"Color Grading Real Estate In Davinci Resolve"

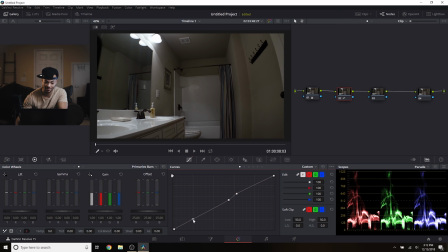[12:25]
I'm going to come down here to this dot we made at the bottom. And I'm going to move this up also. And I'll show you guys what happens if I were to delete this dot in the middle. See, things get a little washed out here.
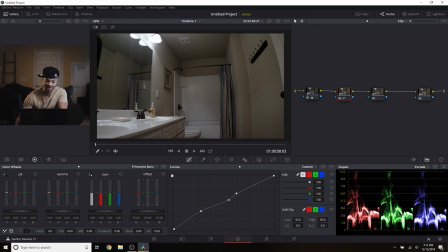[12:40]
And by just keeping that there, we're keeping these reflections and the shading. It just looks really nice. But we're still managing to raise these shadows that really made the shot just too dark. It looked like the lights were off. But you guys know how camera works and you know how that can happen when you're in a room with just lights in one spot.
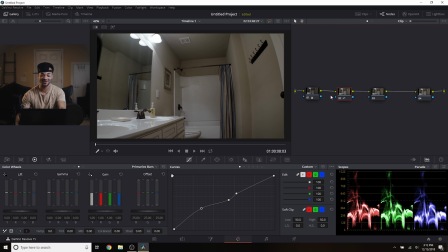[13:00]
In real life, the room seemed lit up, but to a camera, this was not lit enough. And just with that little curves change, we've really brought things back up. And we've kind of diminished the contrast by doing what we just did, which would also kind of lessen the saturation.
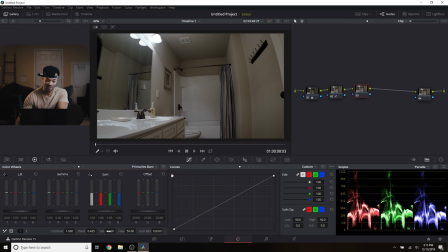[13:18]
So in the next node, I just want to bring back some of the saturation. Under the saturation tab, I'm just going to raise this a little bit, just a little, because we will bring back a little more contrast in a second that will also add back some saturation.
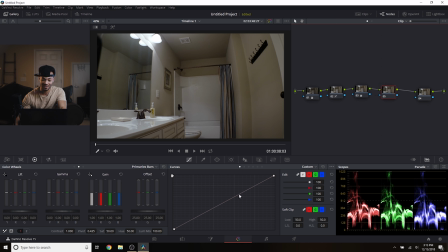[13:33]
So boom, in this next node, I'm gonna go straight to the contrast and I'll create a point around here and I'll bring that up slightly and I'll create a point at the very bottom and bring that down,
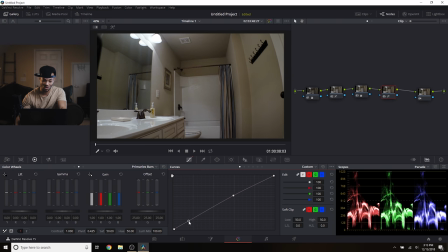[13:46]
because I really don't, you know, there's shadows all the way up here, but I want it to kind of look like the shadows are more about right here. And that looks nice. I think my camera was doing something a little funny, and I'm seeing
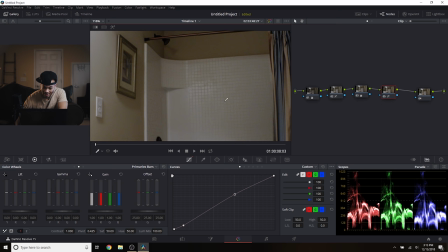[14:05]
some brown within the white of the tub, or maybe the tub was dirty, I don't know.
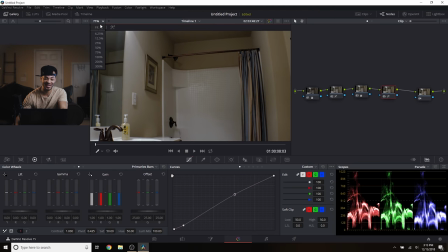[14:11]
But one thing I'm gonna do is fix that.
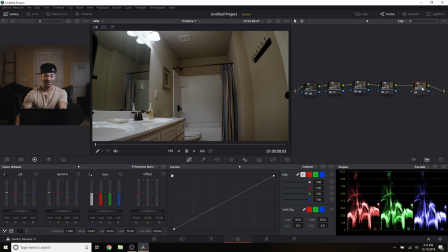[14:15]
Because I don't feel like that's poorly portraying the house. I feel like this tub should have just been cleaned, and it wasn't. So I'm going to just make a power window, a custom power window, right around this section.
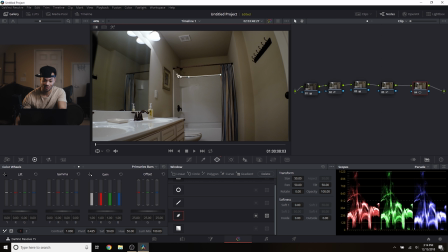[14:34]
Real quick. And
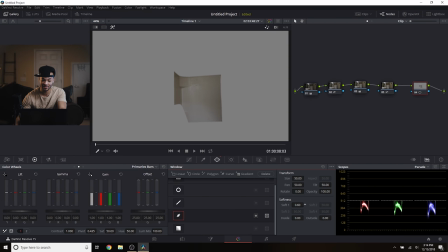[14:47]
hit the highlight button so we can see what we've selected. Then I will soften that just a little.
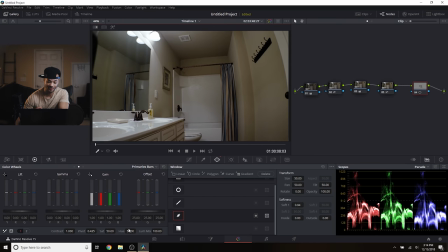[14:53]
Just a little, And then I'm going to go down to the saturation. And I'm just going to start pulling that down. And then maybe I'll push the temperature
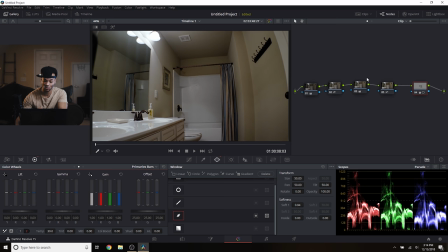[15:12]
a little to the off-white side so it looks a little more natural. And then, boom. Are you guys seeing that? I think it was just the lighting reflection from the rest of the room kind of spilled onto the white surface. So just by doing that, and then we can, of course, go through and track that.
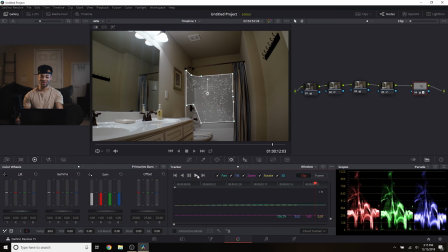[15:32]
And voila. That's pretty awesome. I love that. So we kind of went from like a dirty wall to back to a normal, somewhat normal wall.
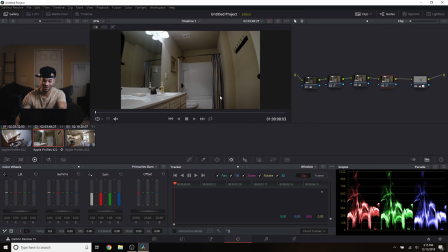[15:44]
So that's very cool. Very cool. I'm pretty happy with this shot.
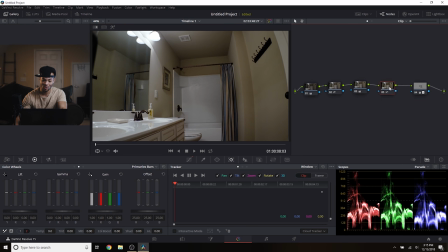[15:48]
I think we could brighten it up a little more, but overall, let's see. Yeah, you could probably go to there, but I don't want to create too many shadows and right now, or too much noise. And right now we seem to be like right at that perfect spot where we're not getting noise.
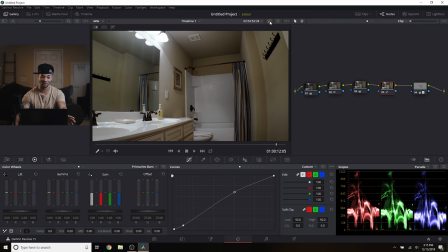[16:07]
We've lit in the room up like crazy. I mean, it looks way better and we're not getting noise. So I'm just going to leave it pretty much right there and go on to the last clip we're going to work on,
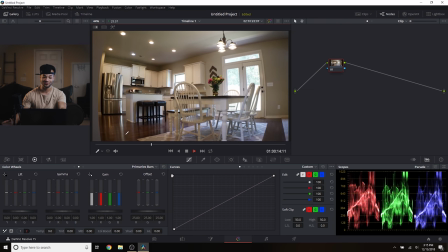[16:18]
which is this beautiful shot of revealing like the kitchen dining room area. And I'm going to stop it right here.